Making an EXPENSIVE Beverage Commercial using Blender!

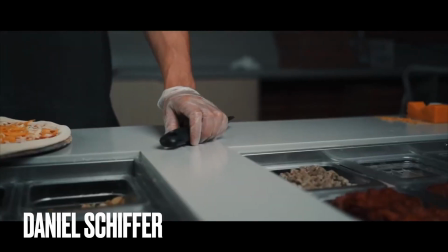You want to get rich with me? Let's get rich because the amount of money in commercials and brand videos is insurmountable.
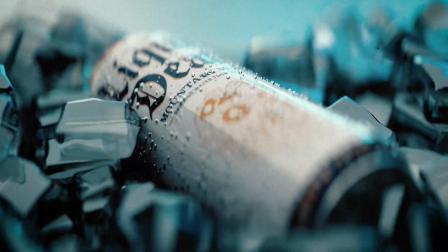And insurmountable is a word that has a definition. That's why I made a spec ad that usually costs upwards of at least $20,000 to make for the low, low price of $0.
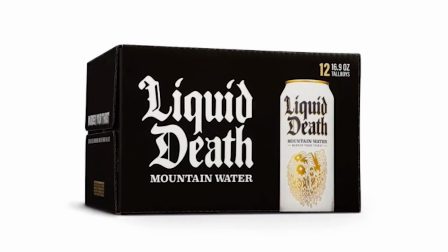For the water in a can company, Liquid Death. These guys have made a water company badass.
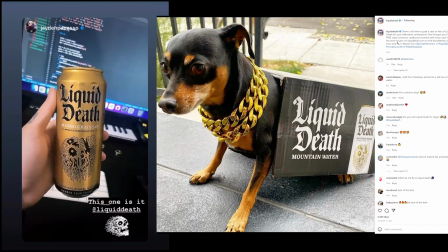Their slogan is Murdered Your Thirst and they've got some unique branding and social media presence. So I made a pretty commercial to show off my technical skills, but I wanted to make the spot,
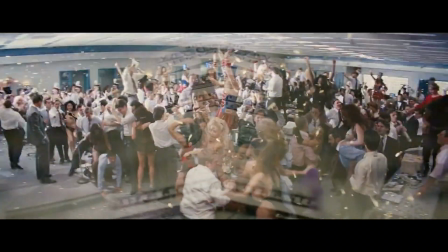take a bit of a left turn. you'll see and you can make a spec ad too and get hired and be rich and buy a lambo and snort coke off of hookers hey i just want to pop in here real quick and as i look back at this i realize i sound really pretentious and act like i know what i'm doing but i don't i've been doing video production for a while but i'm only like two years into 3d and so i'm really an idiot when it comes to this stuff but i guess i just wanted to show how not difficult this could be in some ways and also hopefully create something unique and show others that you can create something unique with this incredible free software called Blender.
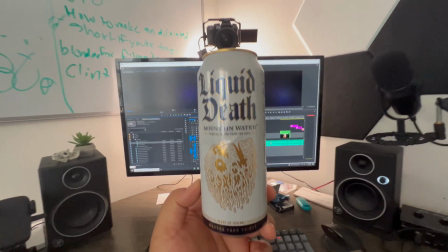First, you're going to want to get your product of choice in 3D.
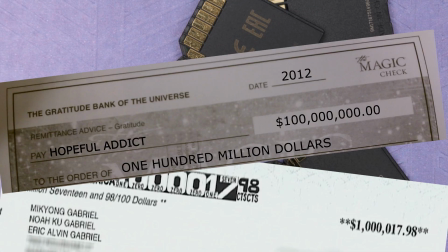You can model it off of reference imagery, use files that the company gave you right after that million dollar check you would just hand it or potentially even photo scan it.
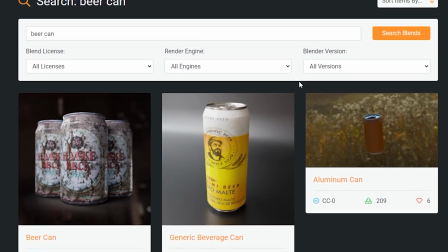In my case, I just needed a tall can and I found a great model off of BlendSwap. I took the 3D model and projected this reference image onto the geometry.
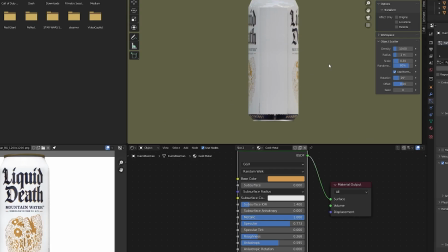You can see I'm missing some of the extra bits of the info on the sides, but yeah, it's a spec ad.
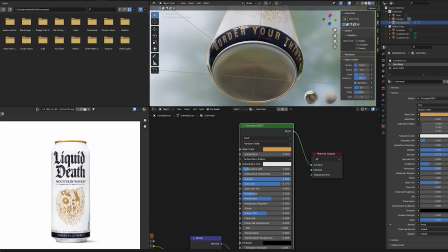Liquid death, you know I do. You're right if it came down to it. I created metallic silver and gold materials for the rest of the textures and added the holy grail of any beautiful beverage product shot.
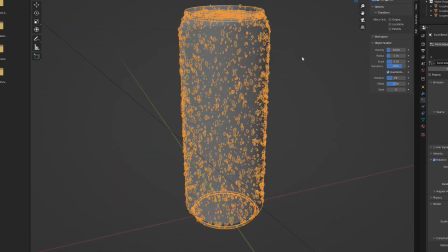Condensation, because drinks just look better. Wet. Oh yeah, dripping.
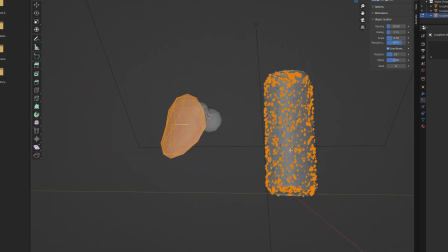So I used a few igospheres, squashed flat and skewed with variations, using my tears after therapy as referenced, and used a hair particle system with a ton of these little bad boys, and we got condensation.
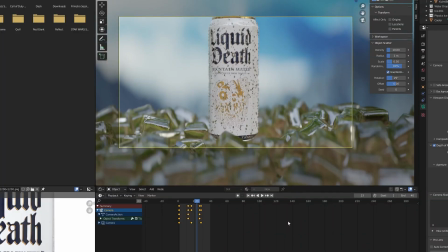For the first scene, I wanted to create something that looked elegant and refreshing. I used an emissive plane using a photo I found on Unsplash.
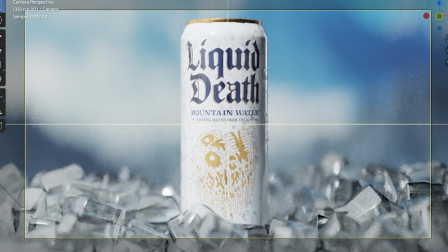When it's out of focus you can't even tell that it's not real and if you can, shut up. Next I wanted to create a cooler of ice.
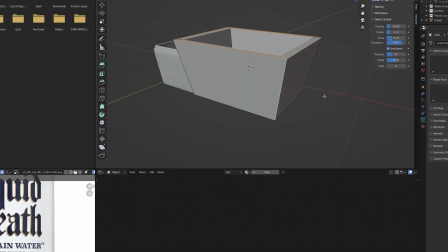I created a cube, stretched it out, inset it, and made it look like a cooler shape, you know.
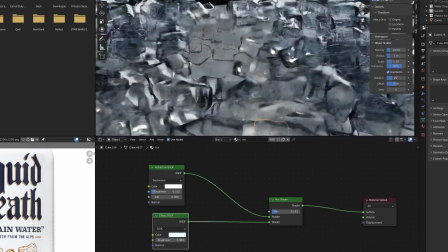I filled it with a bunch of these rigid body rectanglish cubes with a glossy and translucent shader and we got ice ice baby.
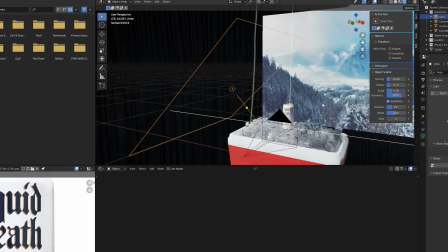I used an HDRI and an area light to create a strong key and a nice rim light highlighting the back of the can.
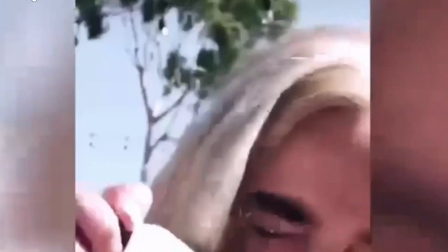Oh my god it's beautiful.
Alright, I've been saying this whole time that the can is the product, but in reality the water is the product.
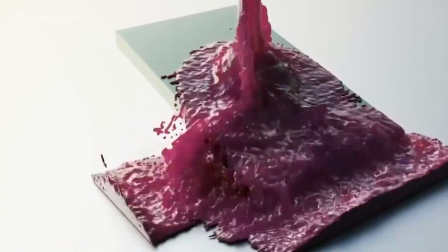So I knew I was going to have to make water, and fluid simulations are not the thing I want to do.
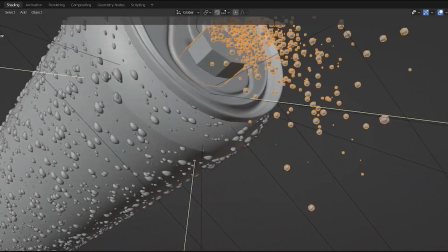So I made a cylinder, stuck it in the mouth of the can, and created two particle systems. One with icospheres to be used as tiny bubbles, and another using Mark Zuckerberg's patent pending metal balls.
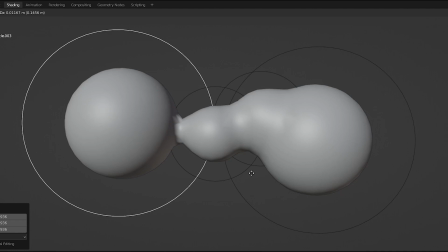If you throw a ton of them into an emitter particle system thing, give it a clearish glossy texture, it kind of almost looks like water.
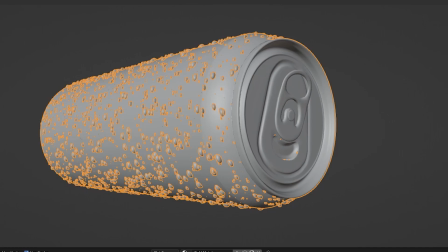So I added a shape key to the can and animated, being able to pop open it, and I created my shot.
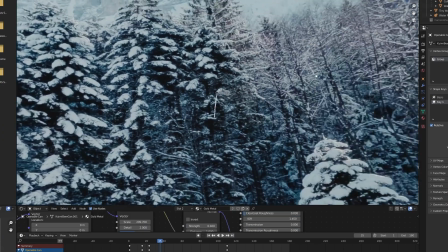The entire shot is all just using a pretty still as an HDRI. I'm a cheater.
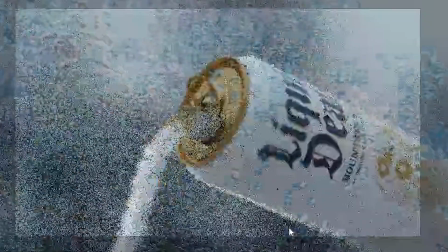For the camera, I cranked down that f-stop for that sweet, sweet shallow depth of field and used an empty for focus.
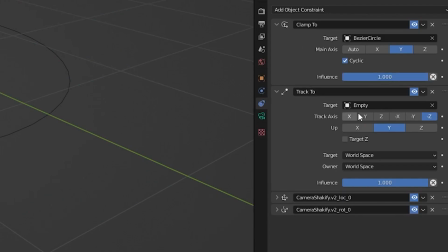With that same empty, I used an object constraint on the camera telling it to always look at the empty and he happily obliged. With a bezier circle and a clamp to object constraint on the camera, you could make the camera do loop-de-loops.
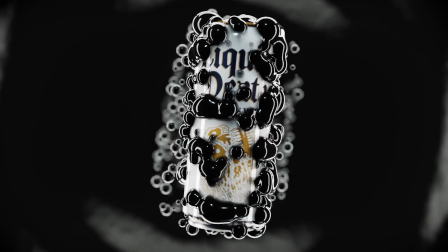For the last shot of the ad, I wanted to create a stunning but odd final image. So I went with the liquid death can emerging from black viscous liquid.
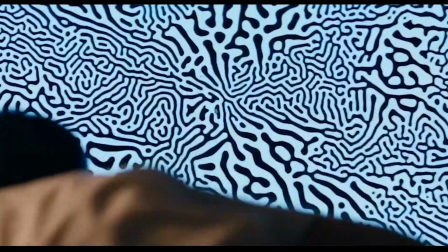I used ferrofluid and some old cult sacrificing event videotapes we don't really need to talk about
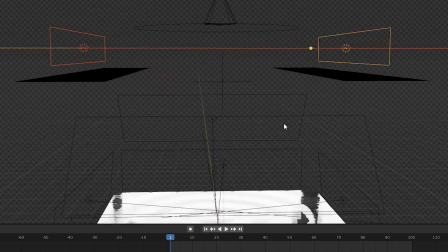as reference and made this glossy black plane and used it as a dynamic paint canvas.
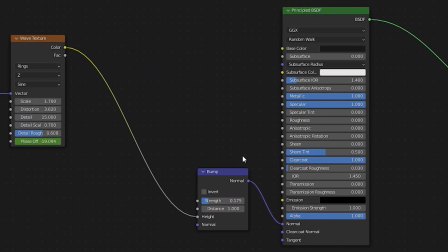The can was the brush. After creating my black goo texture, I then used more, you guessed it, metal balls to create two new particle systems.
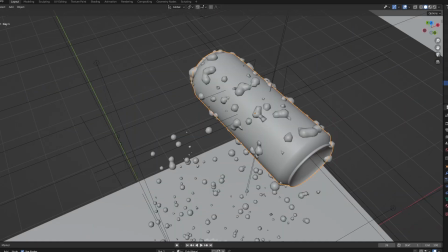One that's stripping off the can and another that's technically a hair particle system with the length slowly scaling down to give it a look of gunk sticking to the can.